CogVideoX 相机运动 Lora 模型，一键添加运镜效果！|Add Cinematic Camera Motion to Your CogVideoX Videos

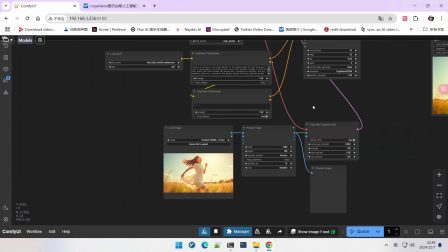所以说当这一连车的动作表现出来之后我们就可以看到那么加上镜头的运镜因为我们刚才在提示词工程里边
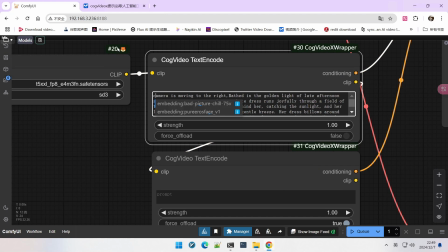也可以看到就是本身CogwayDX是不太支持这个什么
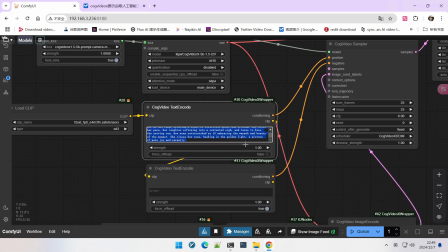是这个镜头语言的所以说我们在生成的提示词里边其实并没有太多的镜头语言但是我们这加了一个
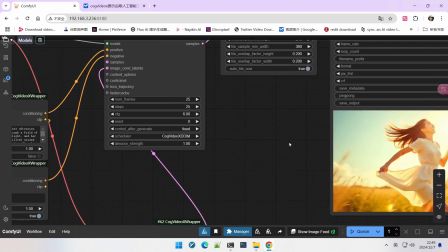在幅度上这个Laura就可以得到一个效果你注意现在镜头在向右移动
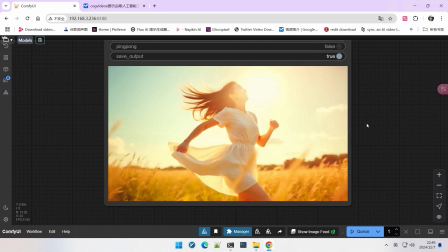你甚至都可能感觉不出来它不是刻意的移动因为它的方向正好和人物运动的方向是一样的
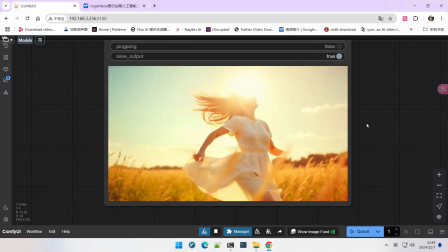而人物的动作表现的也非常的流畅非常的完美
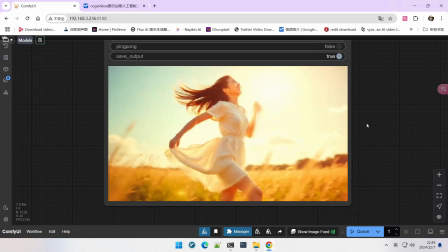所以说这个画面就看起来特别的漂亮因为它正好比较和谐的融入在了一起
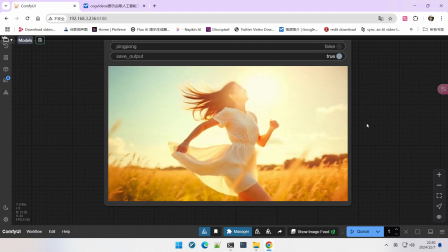这就是运镜带给我们的一些不一样的效果
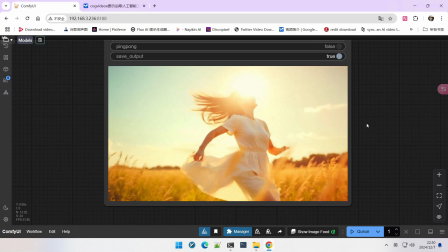最好的运镜就是你看上去可能都感觉不出来它在刻意的镜头在运动但是它的确是镜头随着人物在动
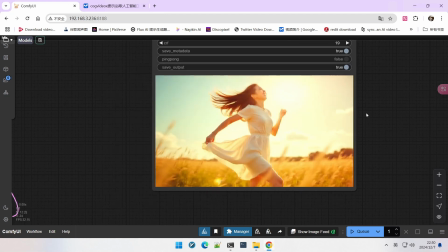而且你要注意在这种文声视频里边镜头的运动对于最终的视频的生成是有影响的
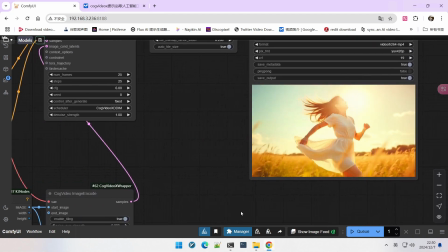比方说同样一个画面我们用不同的镜头语言可以看到不同的效果下面我们看一下像左的像左的你有没有发现
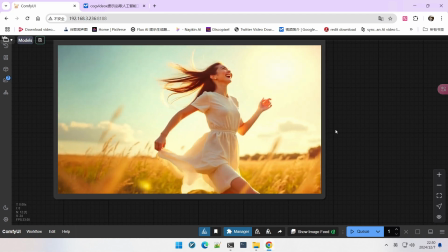这个就是不同的感觉了就是给人那种慢镜头的感觉
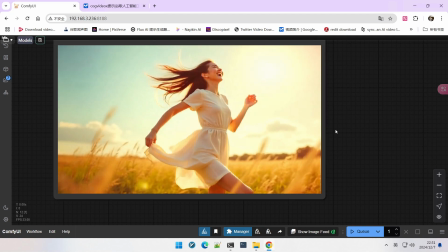如果它在海滩上奔跑可能这个感觉会更好
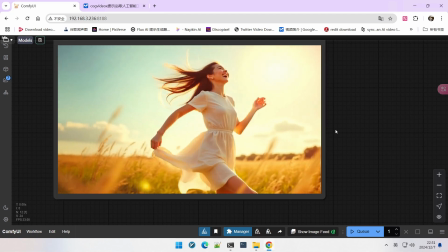它跟刚才那个是完全不同的画面画面的节奏可能情绪也是不一样的
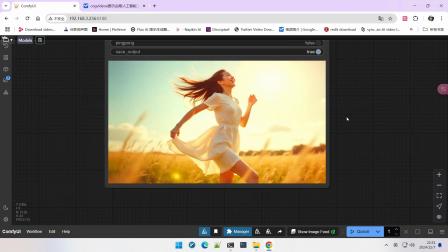所以说你会发现一个向右运镜一个向左运镜是不是带给你不同的画面的观感和体验感
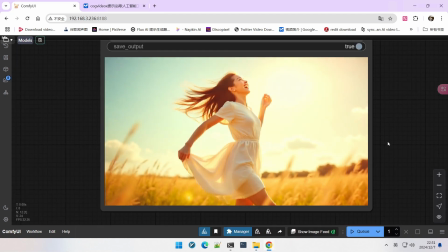对吧我们再看因为这个镜头在往上走而这个女孩的这个动作其实也在随这个镜头往上这个不好说谁好谁坏
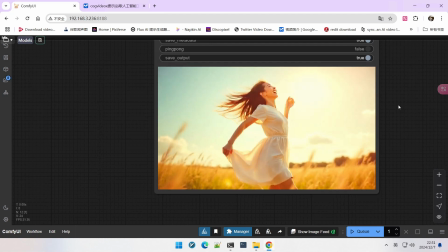对吧它是不同的一式词相结合的一个效果会导致这个画面的表现会不太一样
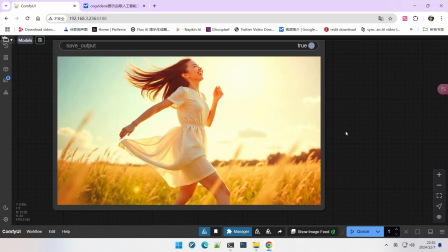这是向下的向下的这个也特别好就是注意这种
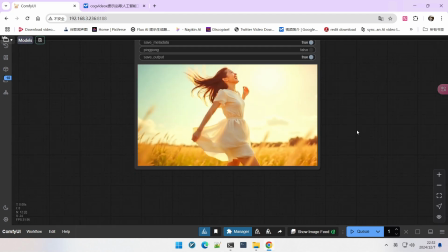这种动感的描述对吧也非常的棒那这个呢是我们说的这个镜头的推进或者叫放大
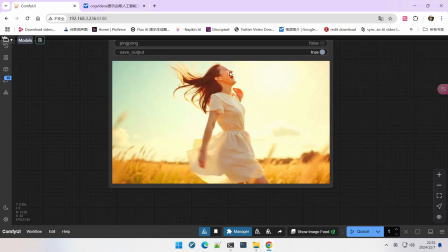从远处慢慢的推这个镜头你会发现这个感觉也特别棒女孩张嘴的这个动作飘逸的这个感觉
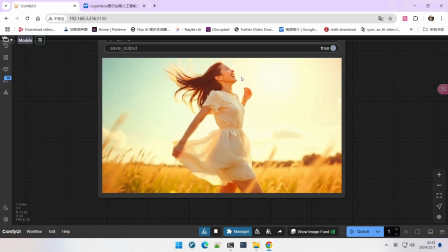所以说不要把镜头语言简单的定义成一个简单的镜头运动或你认为这个东西可能可有可无接着你会发现
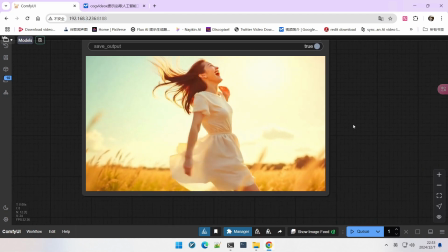对于视频的生成还是影响非常大好我们再来看最后一个就是zoom out重要我这个zoom out没有出来效果跟zoom眼是一样的
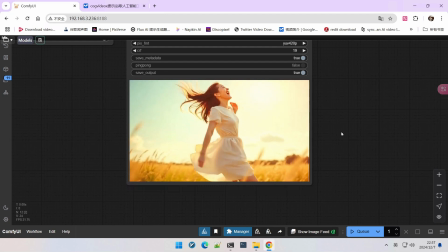所以说有的时候它不太稳定会出现这样的情况尤其是向右和镜头的拉远的时候可能它不太容易出现这个概率还是有的但不是特别高通过今天的例子大家会发现虽然我讲了这么多好像是在讲
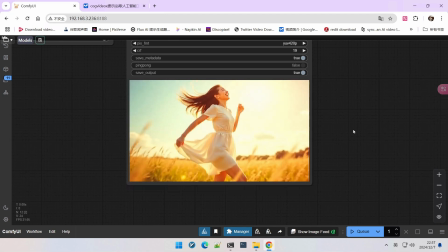运镜的Laura其实不是我们其实是在讲一个体系化的工程你怎么能融合和这种晕镜和视频得到一些更好的效果对吧赶紧自己试一下关注我作为一个懂爱的人